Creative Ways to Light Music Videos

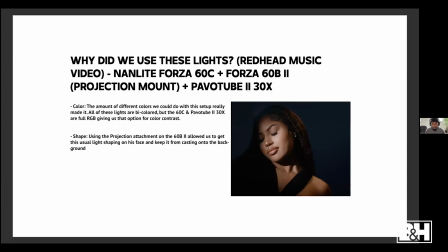1247s
So for the Redhead music video, the lights that we used, which was the first example of the color contrast, we used the Forza 60C, we used the Forza 60B2 with that projection mount to key light him or give him that nice shape on his face, and we also used the Nanlite Pavo 230Xs as that kicker light. The first reason is the color.
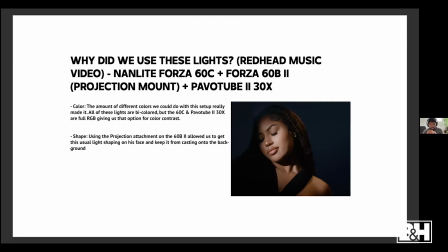1266s
The amount of different colors we could use within the setup really made it all happen. All of these lights are bicolor, but the 60C and the Pavo 230X give you full RGB options for color contrast. If you want to do color contrast lighting, you're probably going to need a light that has that RGB,
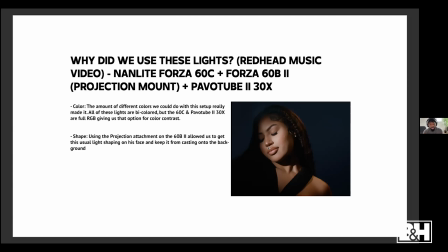1282s
or you can kind of reflect it through the subject's outfits as well, which we saw in the second example. And the second reason is the shape. Using that projection mount, it just allowed us to get that unusual shape on the subject's faces. And also we didn't want that light casting on the background.
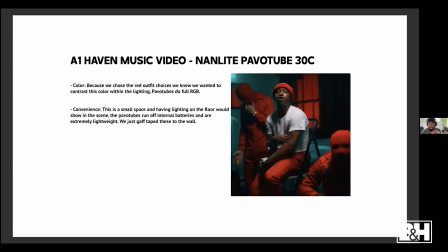1300s
The reason why we used the Nanlite Pavo 230Cs in that second example was because of the color. Because we chose those red outfits, we knew that we wanted to contrast this color within the lighting, and the Pavo tubes do full RGB.
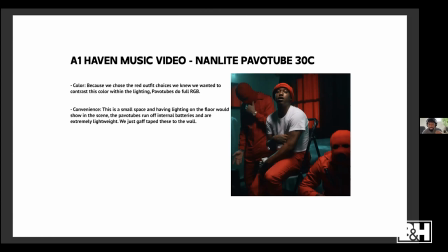1314s
And the second was just the convenience factor. Like, this is a very small space, like I was saying, and having these lights on the floor would definitely show them in the scene. The Pavo tubes run off an internal battery, and they're extremely lightweight, so we were able to just gaff tape these to the wall and just have them be the focal point of the color contrast lighting setup.
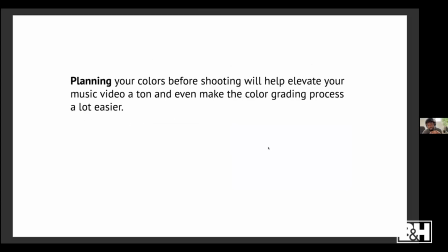1334s
Now, planning your shots before shooting will help elevate your music video a ton, and also make the color grading process a lot easier. When I did this example for this music video, for that second example, I really didn't have to do much in post because the majority
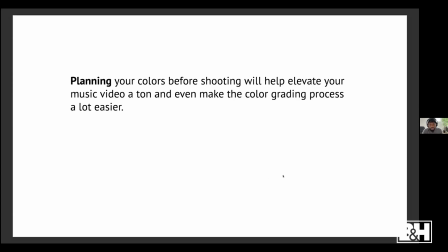1353s
of the color grading was already done by using these different colors within the scene.
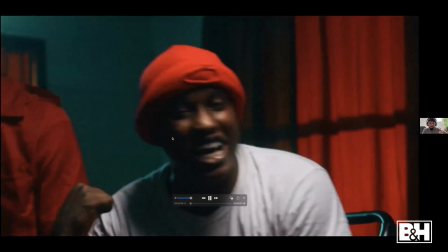1358s
Like, I changed the color of the blue to more of a teal, but beyond that, everything was pretty much done,
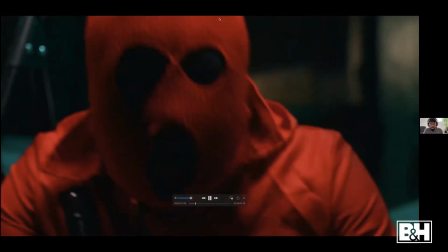1364s
and the scene already looks good because we already went through and we did the color contrast for the lighting.
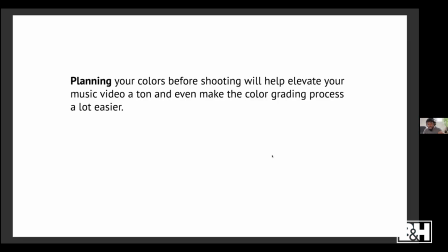1370s
So if you want to plan your music videos, you're going to have a lot easier of a process in post by just doing that.
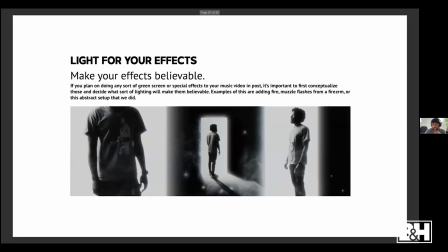1380s
Just doing that alone is going to give you so much easier of a time in post. So the next lighting setup we're going to talk about, or the next way you can light your music videos, we're going to talk about lighting for effects. You want to make your effects believable.
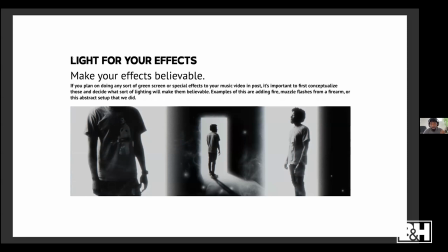1394s
So if you plan on doing any sort of green screen or special effects to your music video in post, it's important to first conceptualize those and decide what sort of lighting will make them believable. Examples of this are adding like fire to a scene, or like muzzle flashes if you plan on doing a shot that has firearms,
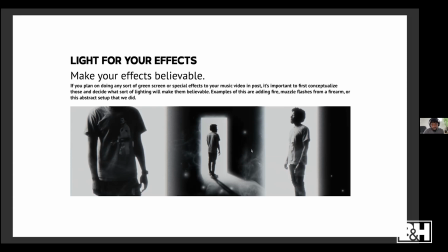1411s
or this abstract setup that we're demonstrating right here. We wanted to get like this really bright doorway. And we knew that if we lit the scene frontal, it wouldn't make sense for this doorway, like lighting wise. Like, if we have a light shining on him in a frontal, typical way that you would light a music video, it just wouldn't work.
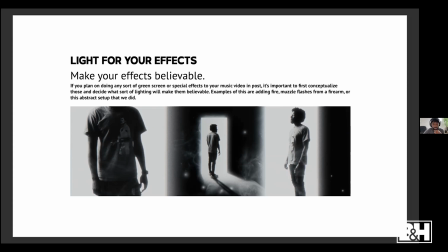1429s
So we have the light coming from more from behind him.
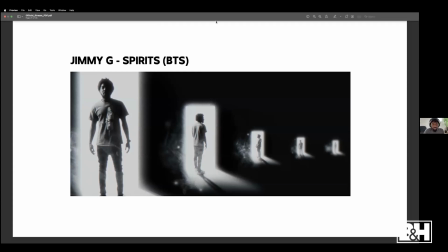1435s
So let me just show you guys this BTS breakdown and show you what we did with this music video.
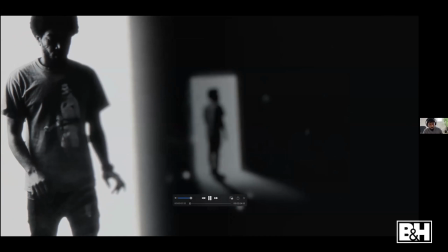1447s
All right, let's play this through. So this is an example of the music video with the abstract VFX that we did.
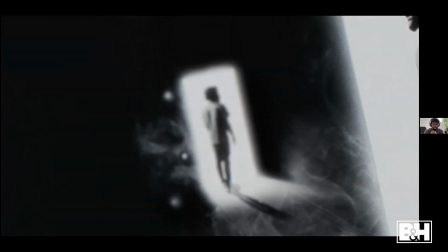1452s
This is our green screen, which we'll show once we get to the behind the scenes. And this music video was awesome, but the lighting really made it believable, and it really made it work.
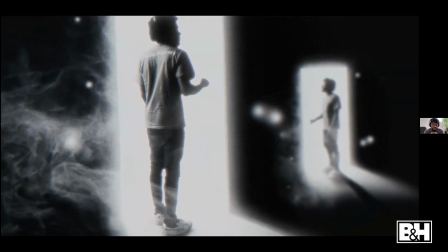1461s
So we shot a couple different green screen takes, and then in post,
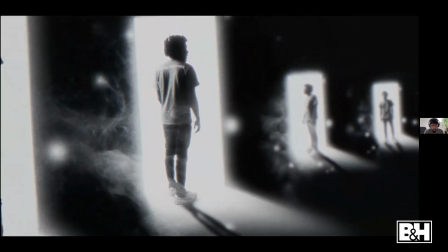1465s
we just decided to duplicate these and create this really long hallway of him and these really bright doorways.
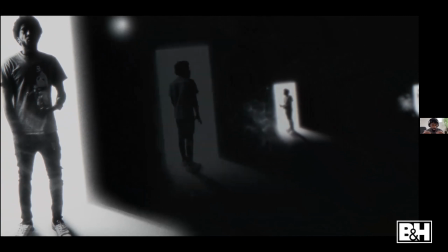1471s
And then obviously in post, we have a ton of different effects on it, like grain, different opacity adjustments, just to make this cool.
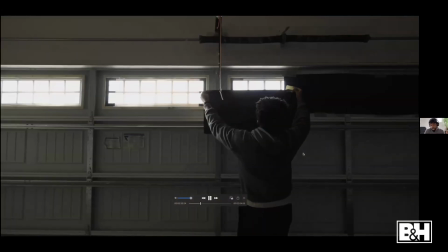1479s
But this is where the basis of all this happened, in my garage.
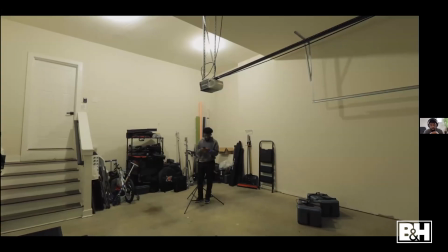1484s
First thing I did was just tape out those windows in the garage so we get a solid dark scene.
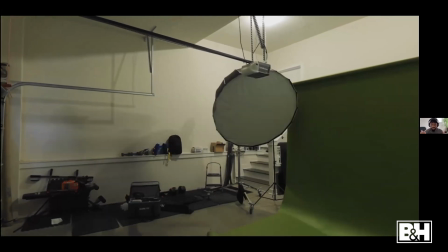1489s
We don't really want any color adjustment shifts within the lighting.
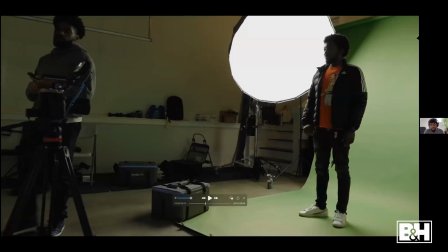1494s
The first light that we have, and the one that we used as the key light source right here, is the Neon Lights Forza 720B.
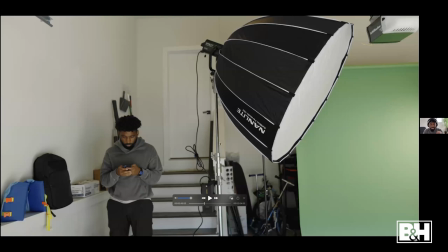1503s
Now, this actually isn't the 720B. This is actually the Neon Light Forza 500B2. And we also have this paired with the Neon Light softbox, the Parabolic 150.
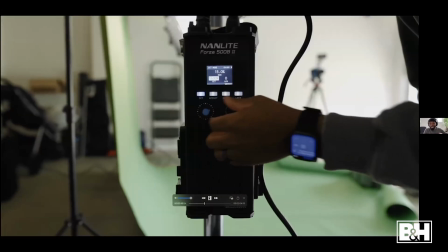1515s
Parabolic 150 is awesome and it's huge, and it just gives you an incredibly soft light source.
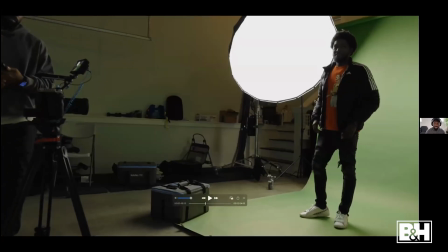1520s
So we decided to use that as a key light. And like I said, we placed this behind him because we wanted the lighting to feel like it was coming from behind him. We knew if we put a bright doorway behind him, it would make sense for the light to come from behind him.
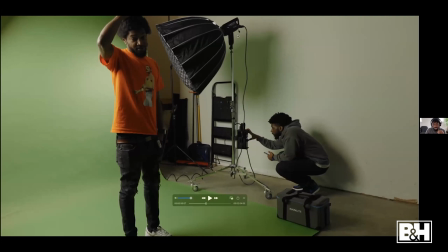1533s
And this light right here that's we're using to light the background is the Neon Light Forza 300B2. And we have a softbox paired with this. Just got this up, same lighting temperature on both of these, and I'm just casting that on the green screen.
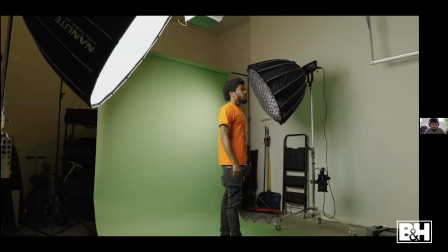1547s
So when I get to post to do my keying for my green screen, everything's clean. So we have him in a scene. We shot a couple different takes.
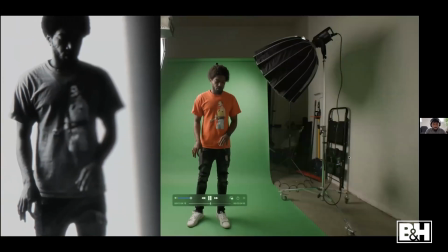1555s
We used the Canon C70 with the Canon 16 to 35 millimeter f 2.8 lens,
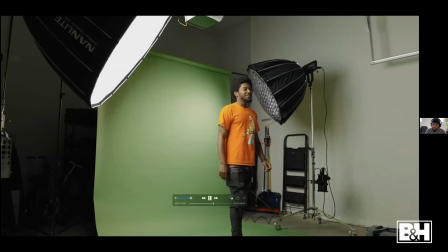1563s
and that was basically the scene. Super simple setup, but honestly, the direction of the light, the intensity of the light,
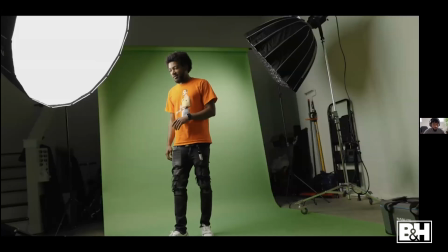1570s
everything that we did before we actually shot the scene is what made it believable and what made the scene actually work when it came to post and doing the behind the scenes.
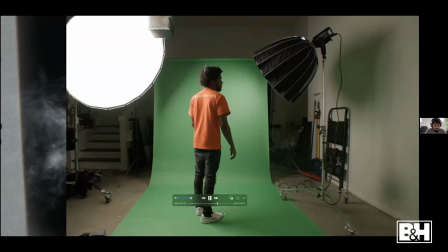1577s
I mean, and doing the actual VFX for the music video. So yeah, that's the setup.
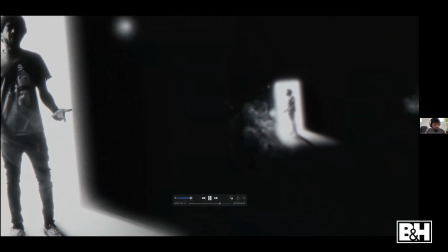1583s
Here's an example of the green screen work. Again, you can see from the music video, everything just works because of the lighting.
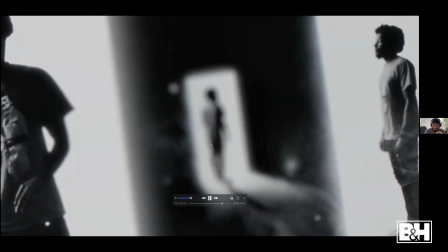1592s
Everything just works because of the lighting.
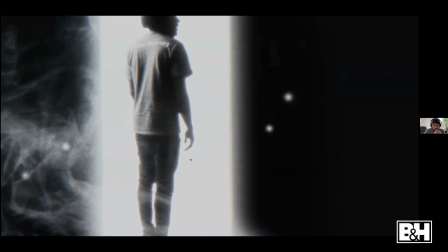1596s
So let's hop back into our presentation really quick.
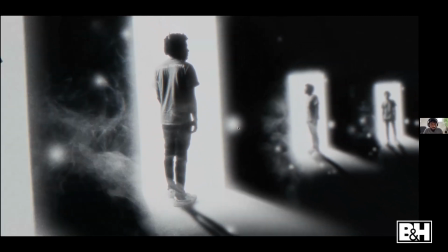1604s
Where the freak is my presentation? Oh, there we go. My bad. My bad.
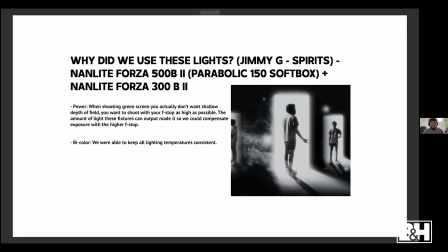1609s
Okay, cool. Let's hop back into the presentation. All right, so why do we use these lights? So for this, we use the 500B2, which is the key light. We also pair it up with the Parabolic 150 softbox. And we use the Neon Light Forza 300B2 as that background light to shine on the green screen.
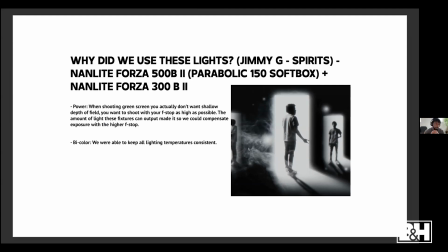1623s
Well, the power is the biggest reason why we use these lights. When you're shooting green screen, you actually don't want shallow depth of field. You want the shot, you want to shoot with your f-stop as high as possible. And this is a little bit different from how you might typically shoot if you want to show, I guess, a cinematic image.
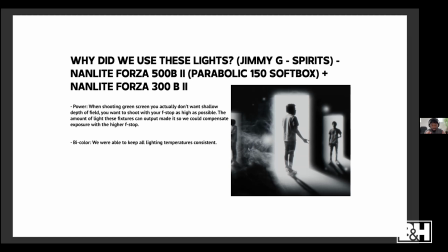1642s
But with the green screen, you actually you actually don't want to shallow depth of field. So the amount of light with these fixtures, the output that we were able to use helped compensate for the higher f-stop value that I used to shoot this music video. And the second reason is bicolor. We were able to keep all the lights at consistent temperature.
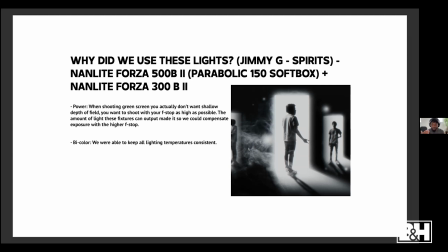1660s
I know in post, we actually did change this to black and white, which the color temperatures actually don't matter, but we didn't know that we were going to do black and white until after the fact. So I knew that if I did want to keep everything in color, I wanted to have consistent lighting temperatures for the setup for the scene.
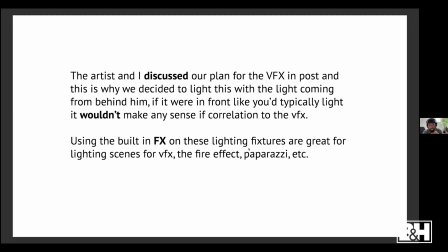1677s
The artist and I discussed our plan for the VFX in post, and this is why we decided to light this with the light coming from behind him. If it were in front of him, like we typically light, it wouldn't make any sense in correlation to the VFX. So using the built-in effects on these lighting fixtures are great for lighting scenes with VFX as well.
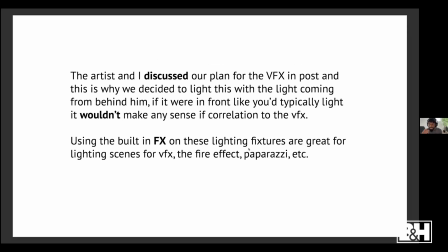1696s
So if you were like trying to replicate a fire and you knew you were going to add fire in post, these lights actually have a built-in fire flicker effect that you could use, and it will help simulate the fire and make it believable within the scene. If you wanted to add in fake photography flashes, they also have a built-in paparazzi effect.
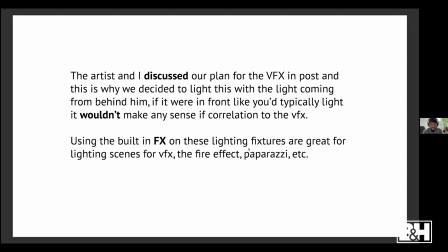1712s
If you wanted to add in a fake TV, these also have fake bad TV effect as well. So these lights also have a ton of different effects that will help simulate VFX in post.
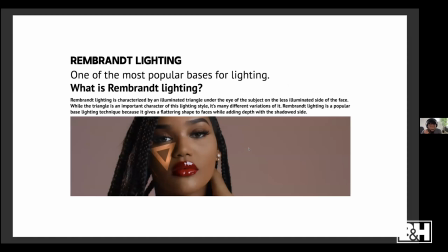1723s
The next lighting technique is going to be Rembrandt, and this is one of the most popular bases for lighting. So what is Rembrandt lighting? Rembrandt lighting is characterized by an illuminated triangle under the eye of the subject on the less illuminated side of the face. While the triangle is an important character of this lighting style, it's many different variations of it.